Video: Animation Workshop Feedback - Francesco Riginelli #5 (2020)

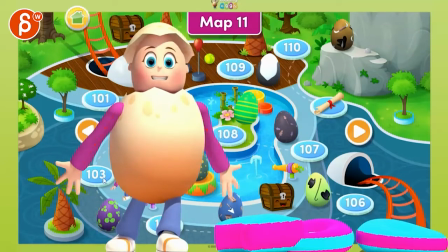231s
and i think that again is like a double pose where it's the general thing just having offsets and
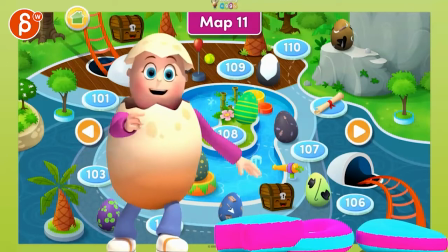237s
less poster pose and less symmetry there are amazing and
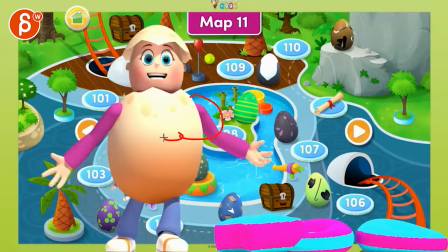244s
i mean i know which time you have but amazing could potentially like a like a sideways fist paw like amazing like good for you type of thing versus tada type of thing i don't know but that's you know it's acting choices
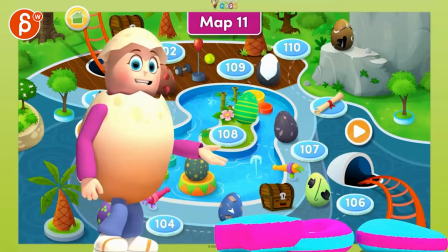257s
uh subjective stuff there i am so impressed you're really reading
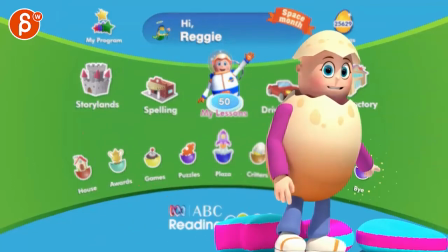261s
now i have a few more things i think that all works as cute you're really reading now i have a few more things i'd like i
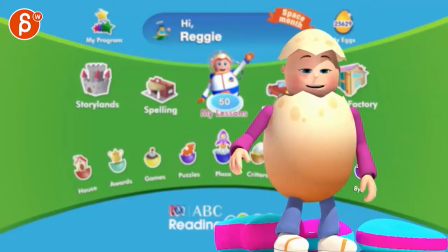271s
have a few more things i don't know if i would do this because with the eye we're going over
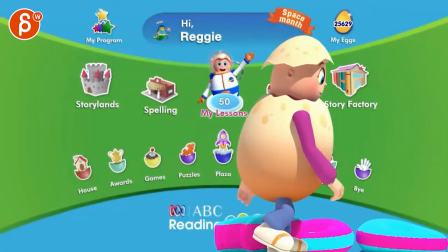277s
there but then you want to push here i wonder to me personally i will keep this down and not do anything but
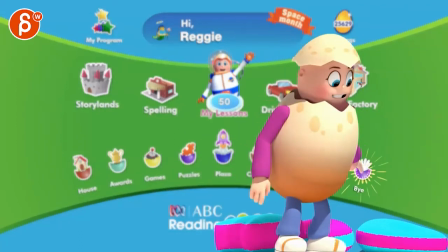283s
bring that arm up so that the focus comes here so then you can bring that arm down into this because again the silhouette is not super
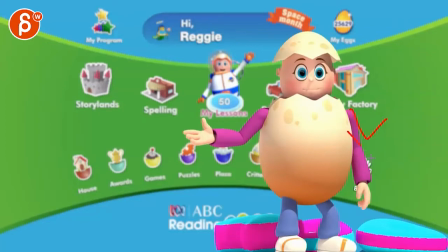291s
clear here so you can communicate that clear by having that arm up so we all look here and we understand oh this arm just went down for
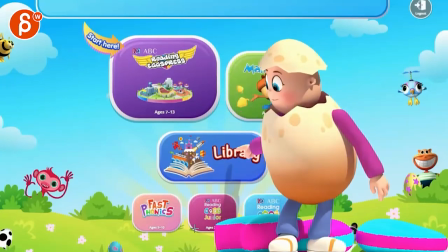298s
that i'd like to show you about the library let's take a look then again i'm not sure if you need that one point like what is
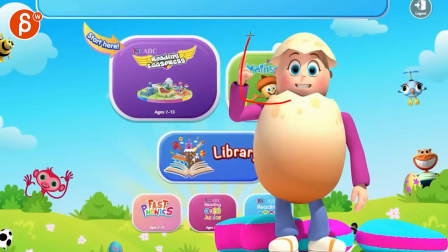306s
this signifying in terms of do i need to look up especially with kids they're going to go like what's up there about the library let's take a
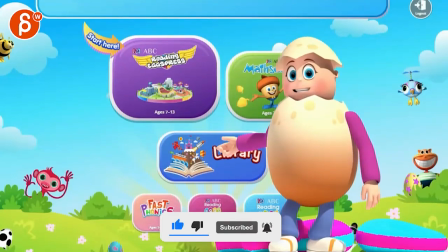314s
look i think it could just be library and then come forward and be a bit more relaxed like this and then let's take a look and go back into that i'm not sure if this is
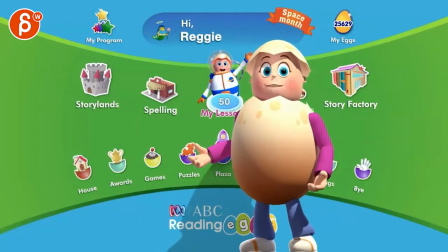321s
needed and clear let's take a look okay that's all for today it's cute um back to again a bit a bit twins anything you can do to offset these a bit more and then silhouette again gone where if you put this and
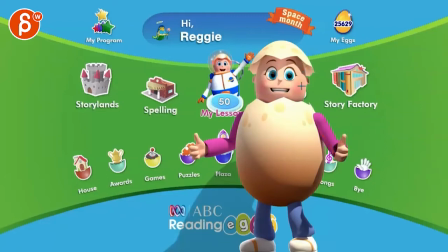336s
push 70 Maya I know where you if that's in my actually but you will see the silhouette of that arm is basically this I mean this is a clear structure so you want that forearm to be somewhere either up or down but that gets a bit funky in terms of silhouette that's all for today okay that's all for today this could have
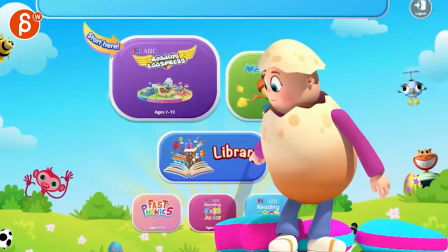356s
a little bit of a and having it a bit here with the root but okay that i like
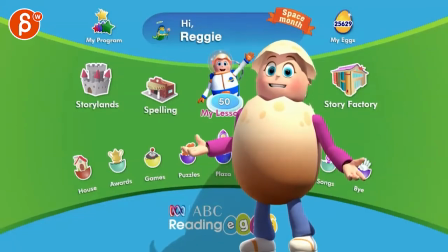361s
the okay with that with the room for today i think that's all for today could have a little bit of something even if you're leaning more over that like
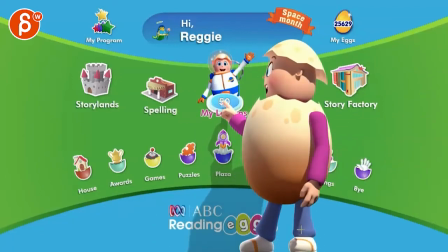368s
a little bit of an accent on the offer today keep up your lessons in reading eggs spelling and story lens that's great i really
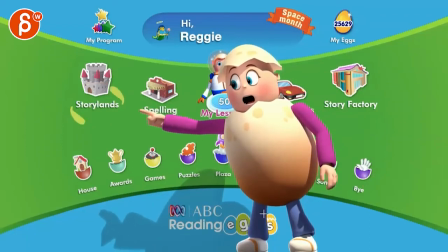375s
like this how you go over that and then get a bit of that rhythm in that arm leaning over there i think you can push this to be a bit more like that Where yeah, maybe even a foot roll, but you're just leaning a bit more to get in there.
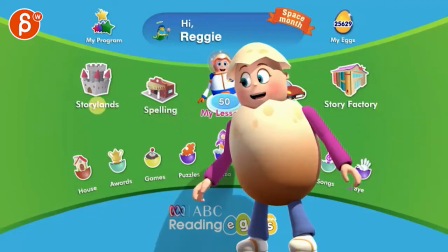390s
So it's not so straight there or he lands and that way you can come back to that and read some and
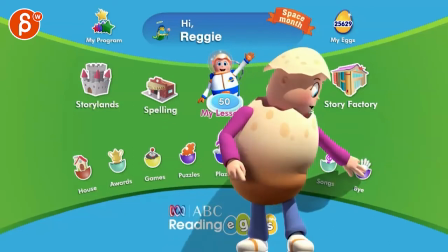396s
This feels like you're stuck with the feet like you don't want to rotate or take a step And he's really trying to rotate and reach But I will bring that foot over and take a step back or just loosen that up a bit read some books in the library
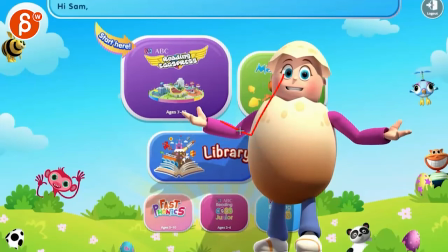409s
Happy exploring Back to this where we got that W pose where that's kind of twins
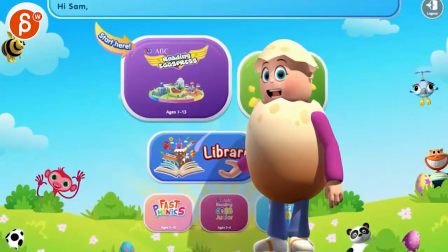415s
Try to find something it's either that looks in the library happy eggs blur I
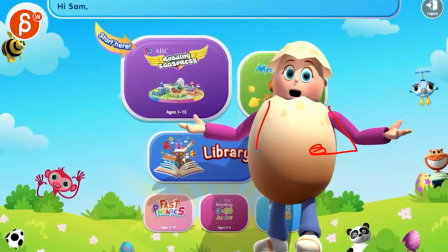422s
Mean exploring koopy. Maybe it's like a pantomime me Arm not twin like this, but like what arm goes you know like you're pretending to walk exploring like he's walking you're
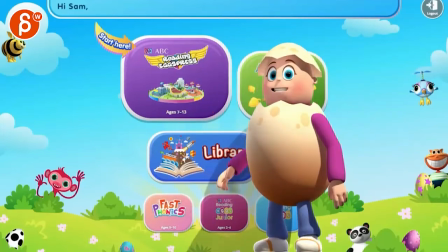431s
pantomiming a walk Maybe happy exploring bye for now
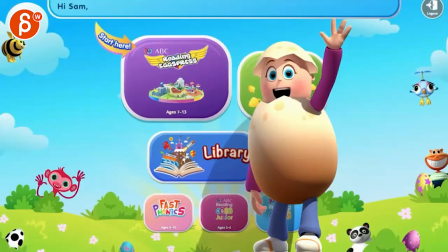437s
Well, that's cute at the end
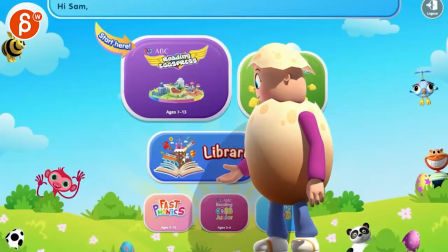442s
because i mean you have a bit more um freedom since it's for kids to
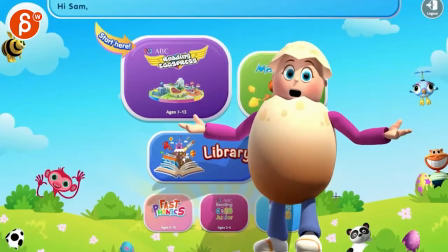447s
act out some of the words to make it super clear so that to me is more like it's a general thing versus